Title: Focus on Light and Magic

One of the reasons I want to look at this is we want to learn from what we saw there and get that, we want to close that gap, mind the gap between where they are and where we are, and how do we use the tools that we have to get as close to that as possible. Let's go ahead and look at some of the frames and we'll talk a little bit about it. So here's the, wrong thing here. Let me get this right.
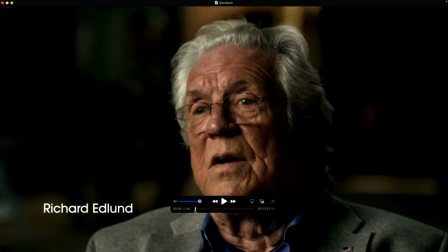[90:27]
I'm cutting a little blind here. There we go. Let me make this program. All right. So, this is, the beginning of it. This is the close up.
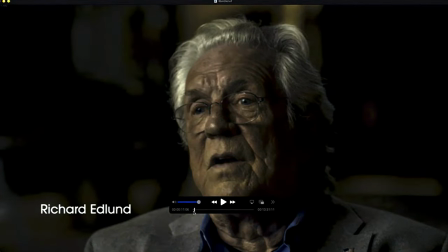[90:38]
And one of the things you want to notice is this is a little out of focus, but not a lot out of focus.
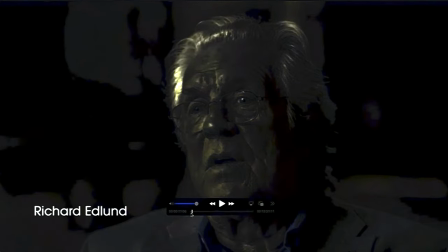[90:45]
And this background, you'll notice in almost all of these, the backgrounds are way back there.
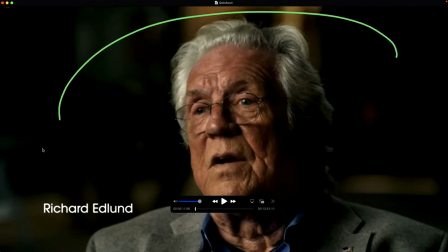[90:50]
So they used a very large cavity to do this shoot. Wherever they put everybody, this is probably a solid 20, 30 feet behind them. And by doing that, you can have a longer,
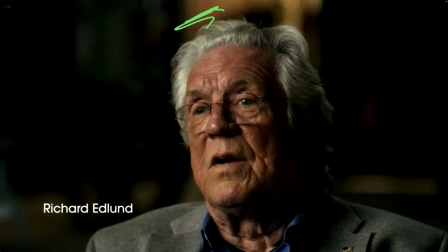[91:06]
you can have more depth of field. So you can stop down a little bit so that you're not having this. When you have someone with something 5 feet behind and you want it to be this soft, what you end up having to do is open up to 1.4, 1.8 or 2.8 or whatever that is. And now their nose is out of focus and their eyes are in focus or vice versa sometimes.
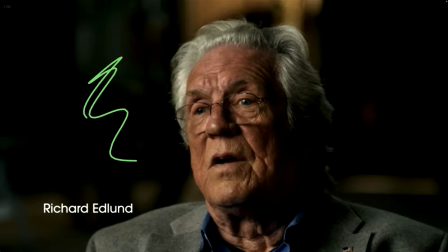[91:26]
If you put them in a large space, you can stop down and make sure that wherever they lean forward and back, that they're going to get, they're still going to be in focus, but that background is going to be a nice, soft bokeh. I also really liked, I felt like they did this very,
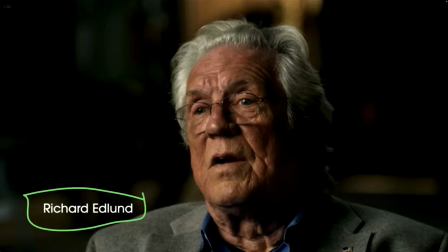[91:46]
this is what I see more often than anything else, is people just dropping lower thirds as text onto the thing and not really making it, not animating it, not making it goofy, just putting up a text that just tells you who you're looking at there. Other things to look at, we'll see this over and over again,
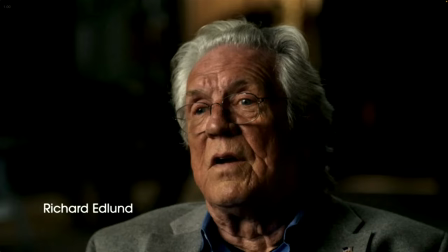[92:04]
this is obviously one of the things that I do very quickly if I like someone's lighting is I look at their eyes, because this is going to tell you where your eye is going to, it's not only the soul, the window to the soul, it's the window to the lighting.
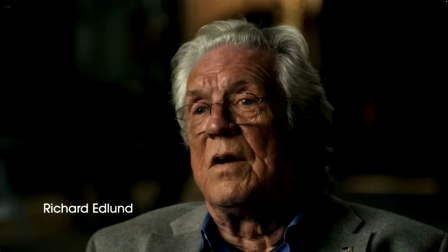[92:18]
So when you look at someone's eyes, you can, if you have a high enough resolution, you can actually figure out, I'm not going to do it here, but you can usually figure out almost exactly how big the light source was, at least in its relationship to them. My guess is that the light source for him is about,
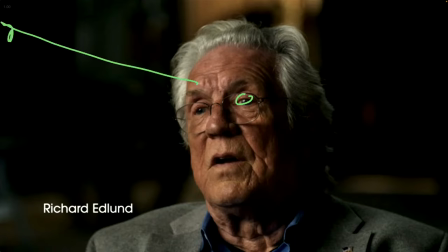[92:38]
it's up here and it's about probably 1 or 2 feet. It's probably a 4x4, 1 or 2 feet outside of the frame. Like, it's really close, maybe a little bit further back, but it's probably no more than 4 or 5 feet from his face.
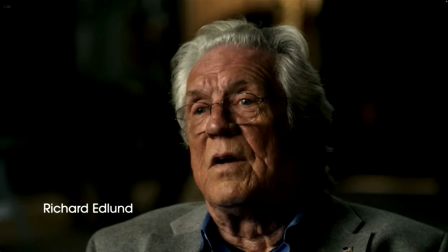[92:55]
And it's probably about at least 4 feet by 4 feet, and it's probably got we can see that it's the way that it's lighting here. It most likely has an egg crate on it, to make that work. And so that's my guess, looking at that lighting.
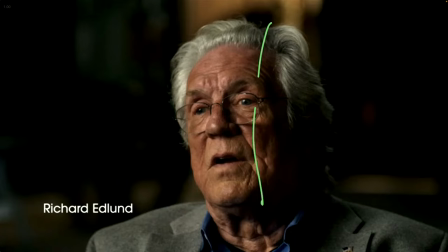[93:13]
So you have a really strong, obviously key. In here, I don't even see a reflector in his eye. So there's very little, it's very, cinematic. He does have a hair light up here. So there's a little bit, they're picking up his hair. Otherwise that would just drop right off, but it's very, very subtle.
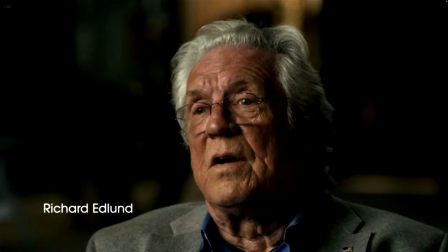[93:29]
It's super, super subtle to grab some detail there. And then of course there, you know, there's a lot of, and you'll see this in the background, the backgrounds are very well lit. As you look at all the backgrounds, I don't know if I have all of them. They definitely shot this in one or two spaces and then just changed the angles and the framing for each one.
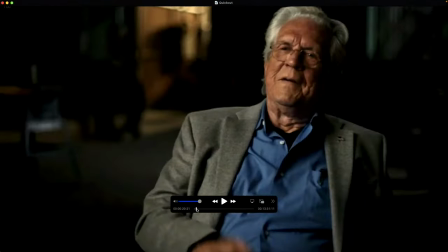[93:48]
Let's see here. Let's grab onto this. Here's the wider shot here. And again, I think that this would be hard to, oops, this would be hard to light without some kind of reverse lighting there.
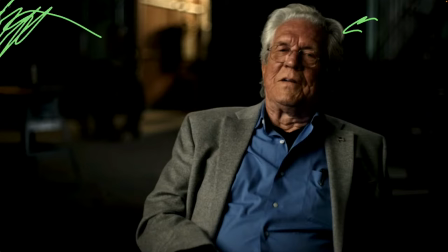[94:02]
But again, and this is where you, you know that this has to be a little bit out of here because, but it's probably almost as close as they could make it.